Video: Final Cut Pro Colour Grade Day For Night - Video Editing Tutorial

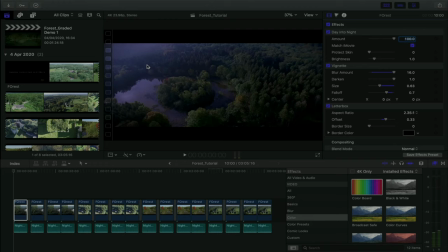4:11 It doesn't matter how many LUTs you apply, it just won't work. However, as I mentioned before though, and you're going to see this later on, a LUT might actually work if your cinematographer is knowingly shooting day for night and you guys make some decisions about where you point the camera.
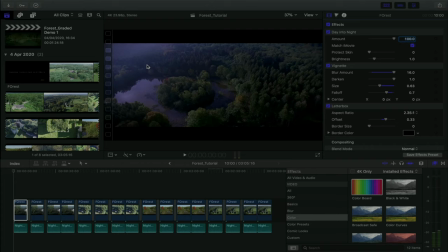4:27 But we'll get to that towards the end of the tutorial as I move on to some of the easier shots to do day to night. But here's like a classic day shot. How do we turn this into night? So this is what you really want.
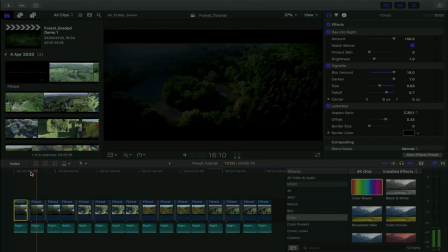4:40 And even this is not perfect, which is why I'm saying at all costs, avoid trying to fix it in post, because it's like, this is not perfect. I think to some people, if you're watching this tutorial, it's probably not convincing to you. The question though, as an editor, is is the audience going to buy it?
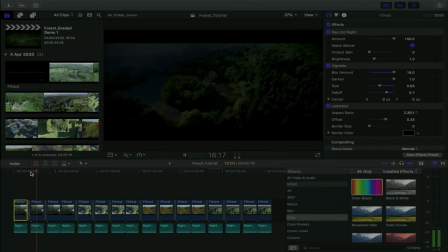4:58 I think if you just snuck this shot in, and the rest of your shots looked good, the audience would buy the shot. I think they feasibly would buy the shot. It's not a great shot. Again, if you're into film and stuff like that, you can clearly tell this was during the day.
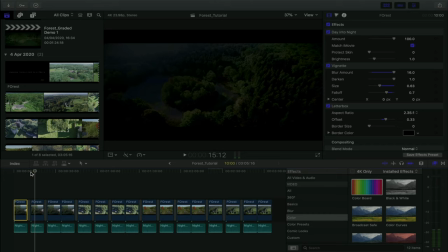5:15 But again, the million-dollar question with any editing job you should be doing is, will my audience buy this? And I think under the right circumstances, an audience would buy this shot. So I'm going to show you step by step how I got to this, rather than trying to use a LUT and ending up with that crap.
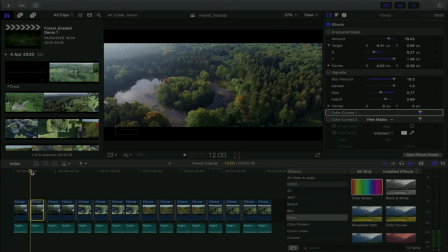5:32 So what I'm going to do is walk you step by step through the effects I'm using and why I'm doing that, the reasoning behind it, and hopefully it gives you a better sense of the ideas and the things you should be thinking about if you're planning to do day into night.
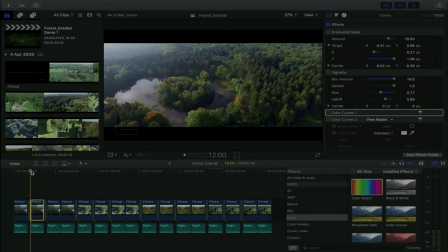5:45 I think a lot of people just focus too much on color, whereas you need to focus on what's contextual to your clip and really, I suppose, think about what you're trying to do with the footage. So in this case, the first thing I did was I applied a graduated mask.
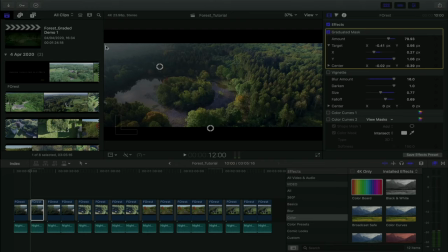6:01 And as you can see, the reasoning for that was that I needed to try and dim the light that was coming from that upper left corner. So I put a graduated mask on. It's built into Final Cut Pro. And again, I just kind of aimed it in that general direction.
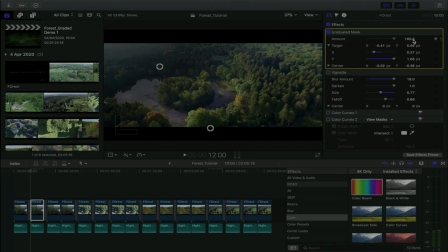6:18 So in terms of, it usually starts at 100, so it'll look black to you. And I went for 79, 93, usually something like in the 80s, pretty good. And what's great is you can actually keyframe this. I'll show you another shot later on where I do keyframe, but for this shot, I keep it consistent throughout.
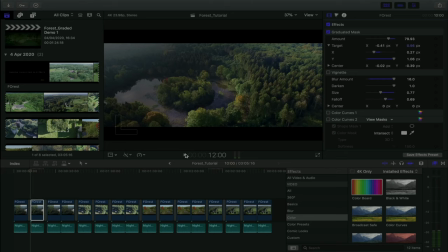6:37 So we're just gonna play with that single effect so you can kind of see what the difference that did. So it made the shot by itself already more moodier because we took some of the light out. Again, that's what you're trying to do when you're doing day into night, is really get rid of any light sources, because it's nighttime.
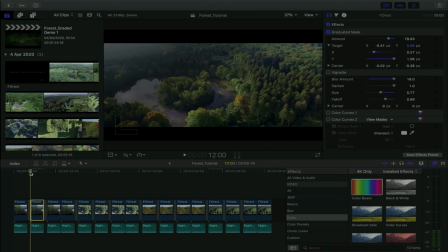6:54 There shouldn't be any sunshine, there shouldn't be any brightness, there shouldn't be any sky, it should be dark. So that helped us a little bit. It's not perfect though, because no matter what we do to this footage, there's a freaking sun going into the shot, which again,
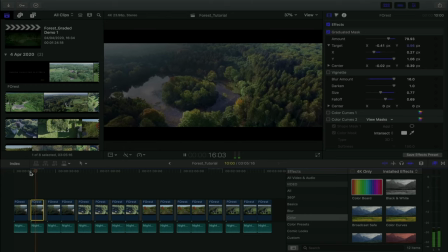7:09 I can't emphasize enough, try not to shoot day for night if you have the money or the possibility of how. However, there's different reasons why. For example, this is a drone camera, and if you're using a low-cost drone, the footage at nighttime probably doesn't look very good.
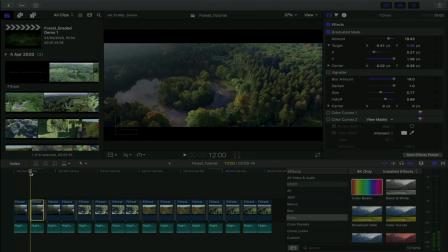7:24 So I can understand why, in some cases, you'd need to shoot day for night. That's why some people do it. But again, I can't stress this enough. Don't fix it in post. So that's our first effect. Now, the second effect we're going to go for is a vignette.
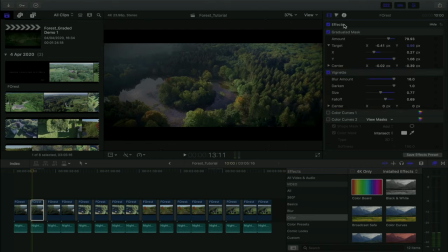7:39 And again, the purpose of a vignette is just to really make the shot as dark as possible, even take more light out of the shot. So in this case, we just blurred a lot of the corners, and blurring is a feature we're going to be using later on, because hiding your mistakes at nighttime is something that everybody does,
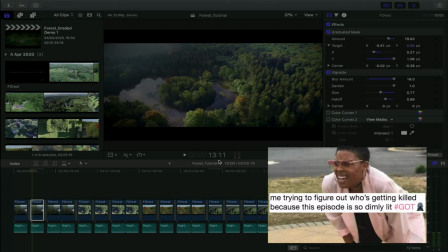7:58 including Game of Thrones. We all remember that episode, which was like basically shot in pitch black, because that helped the VFX teams quite a lot.
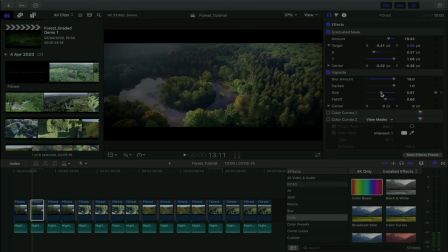8:06 But you know, we have it set to maximum one. And in terms of size, this is kind of the size I went for.